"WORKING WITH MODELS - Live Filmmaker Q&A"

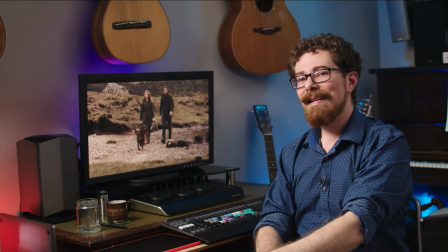[64:39]
Yeah, he was not feeling it,
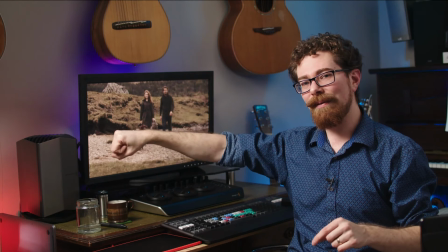[64:43]
having to wander off over this way with the models being taken away from the owner, and then having to walk slowly back towards the camera.
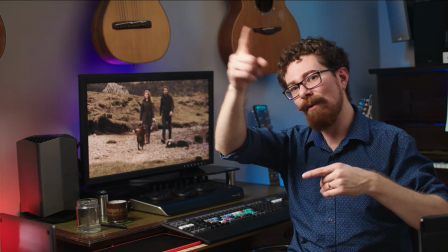[64:50]
He sort of didn't like the cameras, and he'd just try and run off to the owners. Challenging.
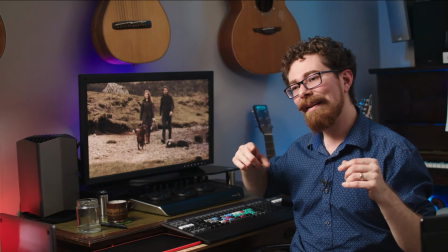[64:55]
And we had to keep running the shot again and again, and we had to try and do some shots where he's sitting still.
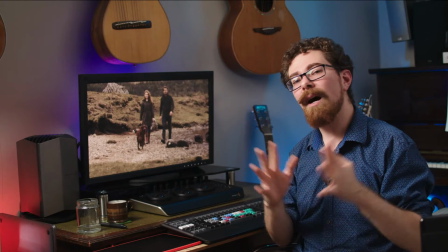[65:00]
It's always difficult, and you're going to find yourself hankering after a human model to work with after you've been working with any animal.
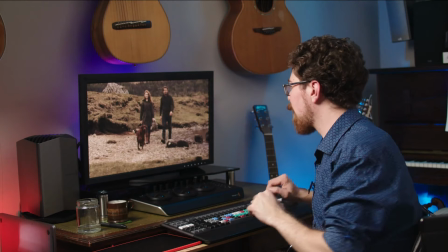[65:08]
Except that horse. That horse was awesome. We'd do a shoot with that horse again in a heartbeat. It's going through.
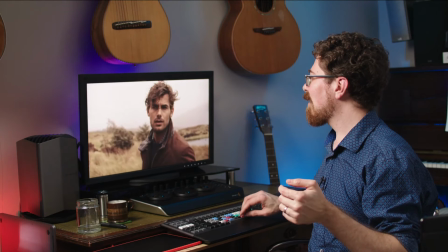[65:16]
Okay, so Jace, I think his name was. He was awesome.
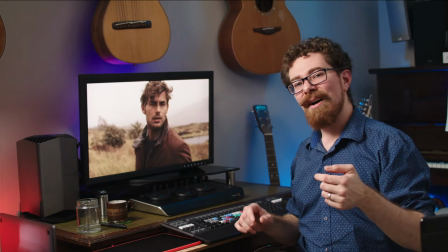[65:23]
Really photogenic guy, and just,
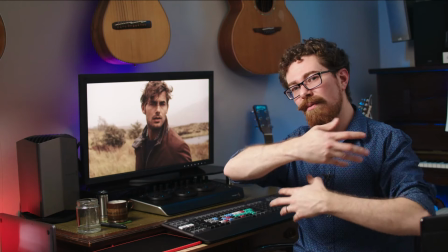[65:26]
you'd ask him to do something like, we just want him walking through the tall grass and movements and all of that,
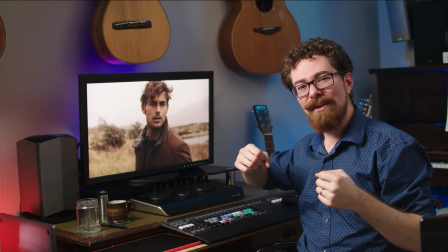[65:32]
and he'd just hurtle through, just sort of like jumping and running over things, and he was really dynamic.
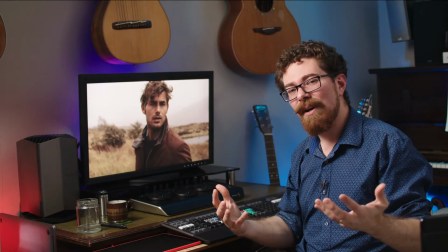[65:37]
I didn't ask him to do that, but once he started doing it, it became like a thing. His personality and the way the camera moved and what we were asking him to do, it all fed into that.
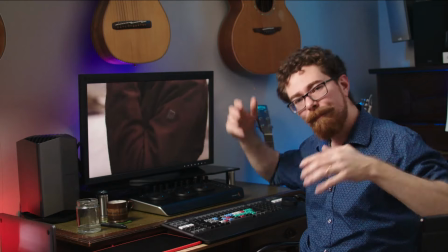[65:46]
So we've got some wicked shots where he's moving along, she's a lot more ponderous and thought out, and yeah, there.
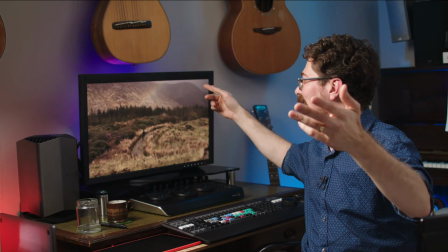[65:53]
We noticed a rainbow, and I just said, quick, run towards the rainbow.
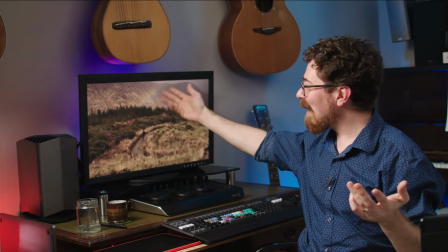[65:58]
And we just get this crazy shot of him running up towards this fairly faint rainbow. I mean, you know, rainbows are hard to capture.
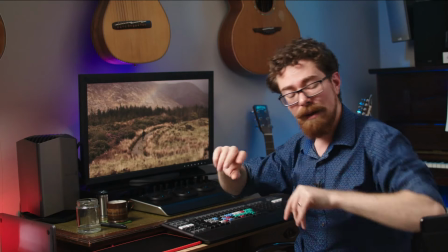[66:04]
Thank goodness we didn't have a polarizing lens. Top tip, I don't think there are many people in the chat now,
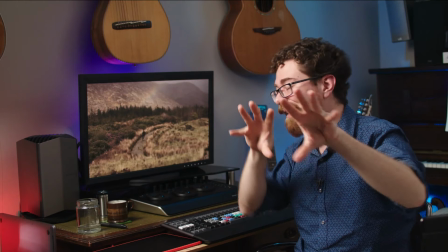[66:09]
but with polarizing lenses, if you have a polarizer on, you might kill the rainbow.
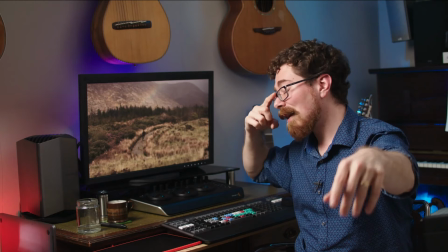[66:15]
Turns out they kill rainbows. I found this out when I was doing a time lapse. A rainbow came up.
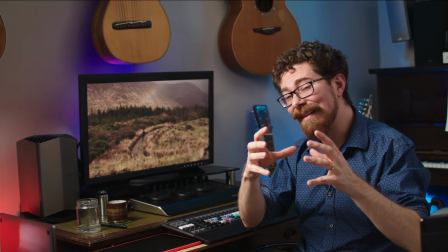[66:20]
I had an ND filter, which was a Vari ND, on the camera at the time, and I went back,
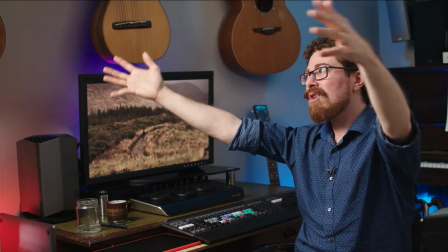[66:25]
thought, wow, I'm going to have an amazing shot of this rainbow forming in time lapse.
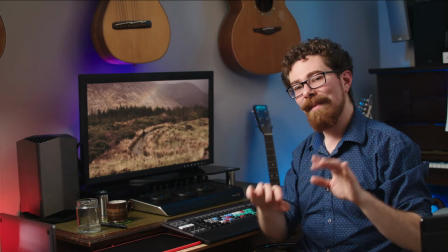[66:31]
It's going to be awesome. No rainbow at all. Completely killed by the polarizing filter.
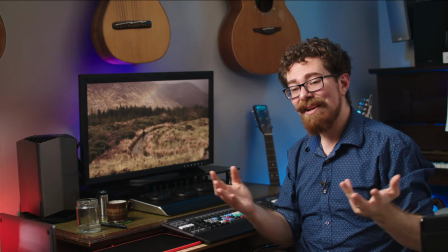[66:35]
Rainbow light is very polarized light, and yeah, polarizing filters can just cancel it out.
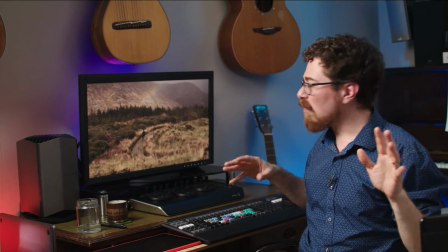[66:42]
Anyway, he runs off towards that, and it's cool. And that's his character. That was just him.
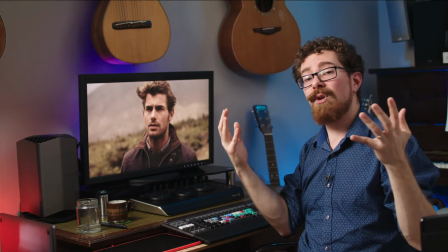[66:48]
And then all the other shots where he's moving around, I just say, I just want a shot of you, because we want to be able to see the product and all the rest of
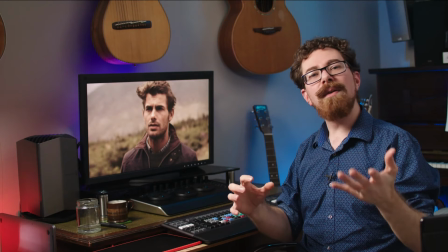[66:54]
it, and I just need you kind of looking moodily off into the distance, and that's what he did.
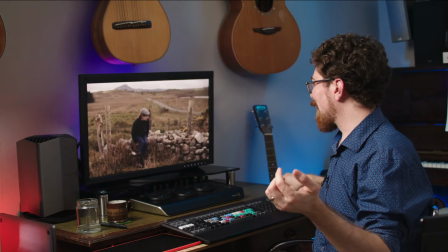[67:00]
Yeah, just leaping over things just there. That wasn't even part of the shot.
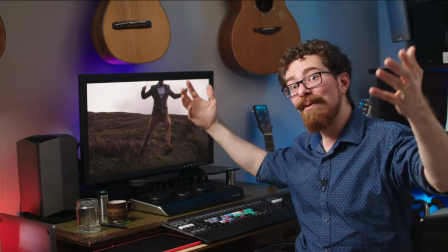[67:06]
We were just getting him walking along here, and then there was this trench, and he just leapt over it. I didn't ask him to do it because I wouldn't have wanted him to slip and get the clothes muddy.
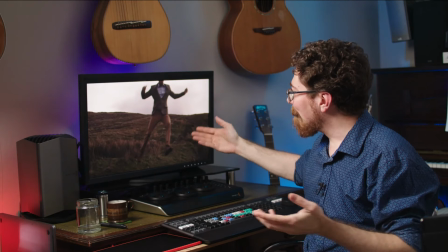[67:14]
He'd probably been fine. He's a pretty athletic guy, but yeah, he could have slipped. But yeah, and then we used it because it's just crazy.
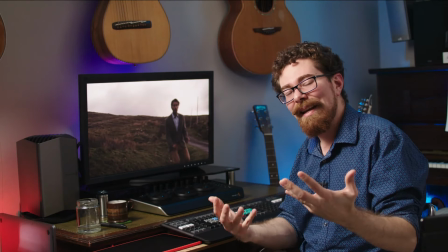[67:20]
He's just like bounding all over the place. So personality is something which you can't necessarily just drill into someone.
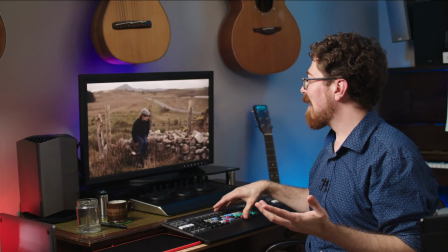[67:28]
The way that they carry themselves on a shoot is definitely going to play into how you shoot them.
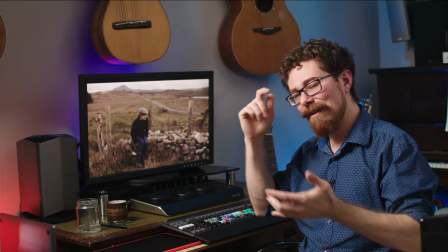[67:34]
So yeah, don't try and squeeze them into your box all the time,
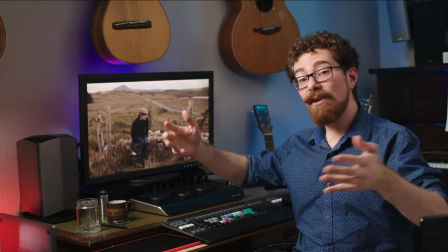[67:39]
because sometimes what they do is going to change what you do and feed into it and make it better.
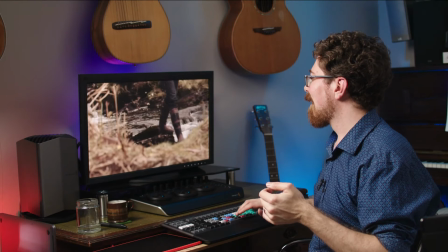[67:45]
It's a collaborative process. And then we're just moving through, getting all these wicked splashing shots.
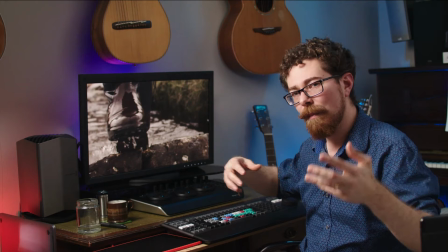[67:51]
In these situations, I'm saying, you know, I want you to really kick the water up. I want you to be moving through it because they need that kind of look for this.
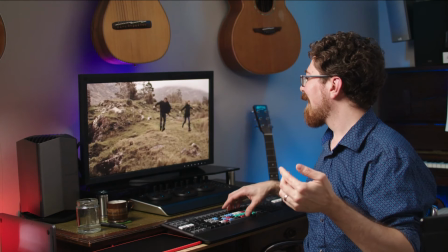[67:58]
Shots where they're together, they're interacting, having fun. And that was them just, again, I don't even think we were particularly trying to get this shot.
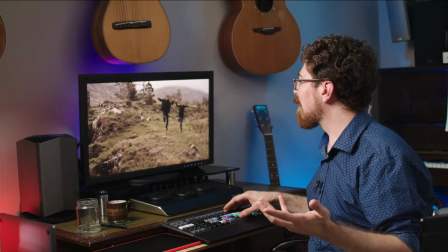[68:07]
They just needed to get down the hill, and he just raced her down the hill. And this kind of stuff that's kind of human and real is a lot of fun.
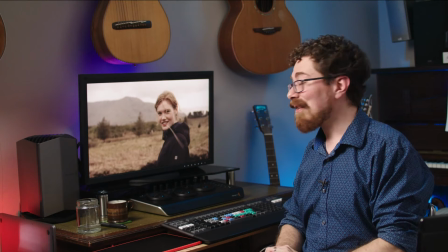[68:17]
She had some grass, and she's just had it in her mouth, and I said, can we get a shot of that? And she's like, yeah, sure. And she's just looking at the lens, just smiling and laughing.
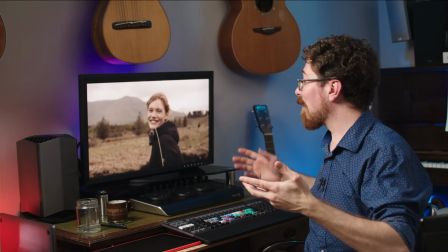[68:24]
And that got into the final thing, because it's just so awesome.
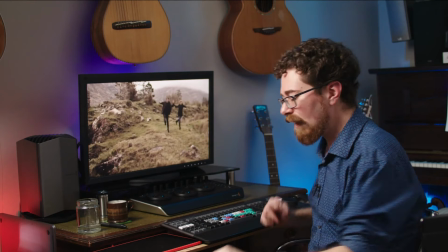[68:28]
Let's just full screen that so you can all fall in love with Jonah.
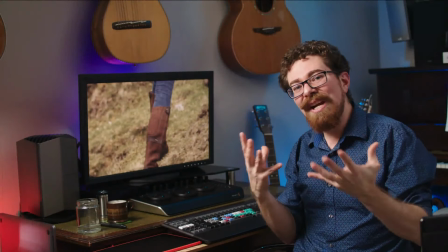[68:36]
Because it's just so genuine, and you can't easily fake it.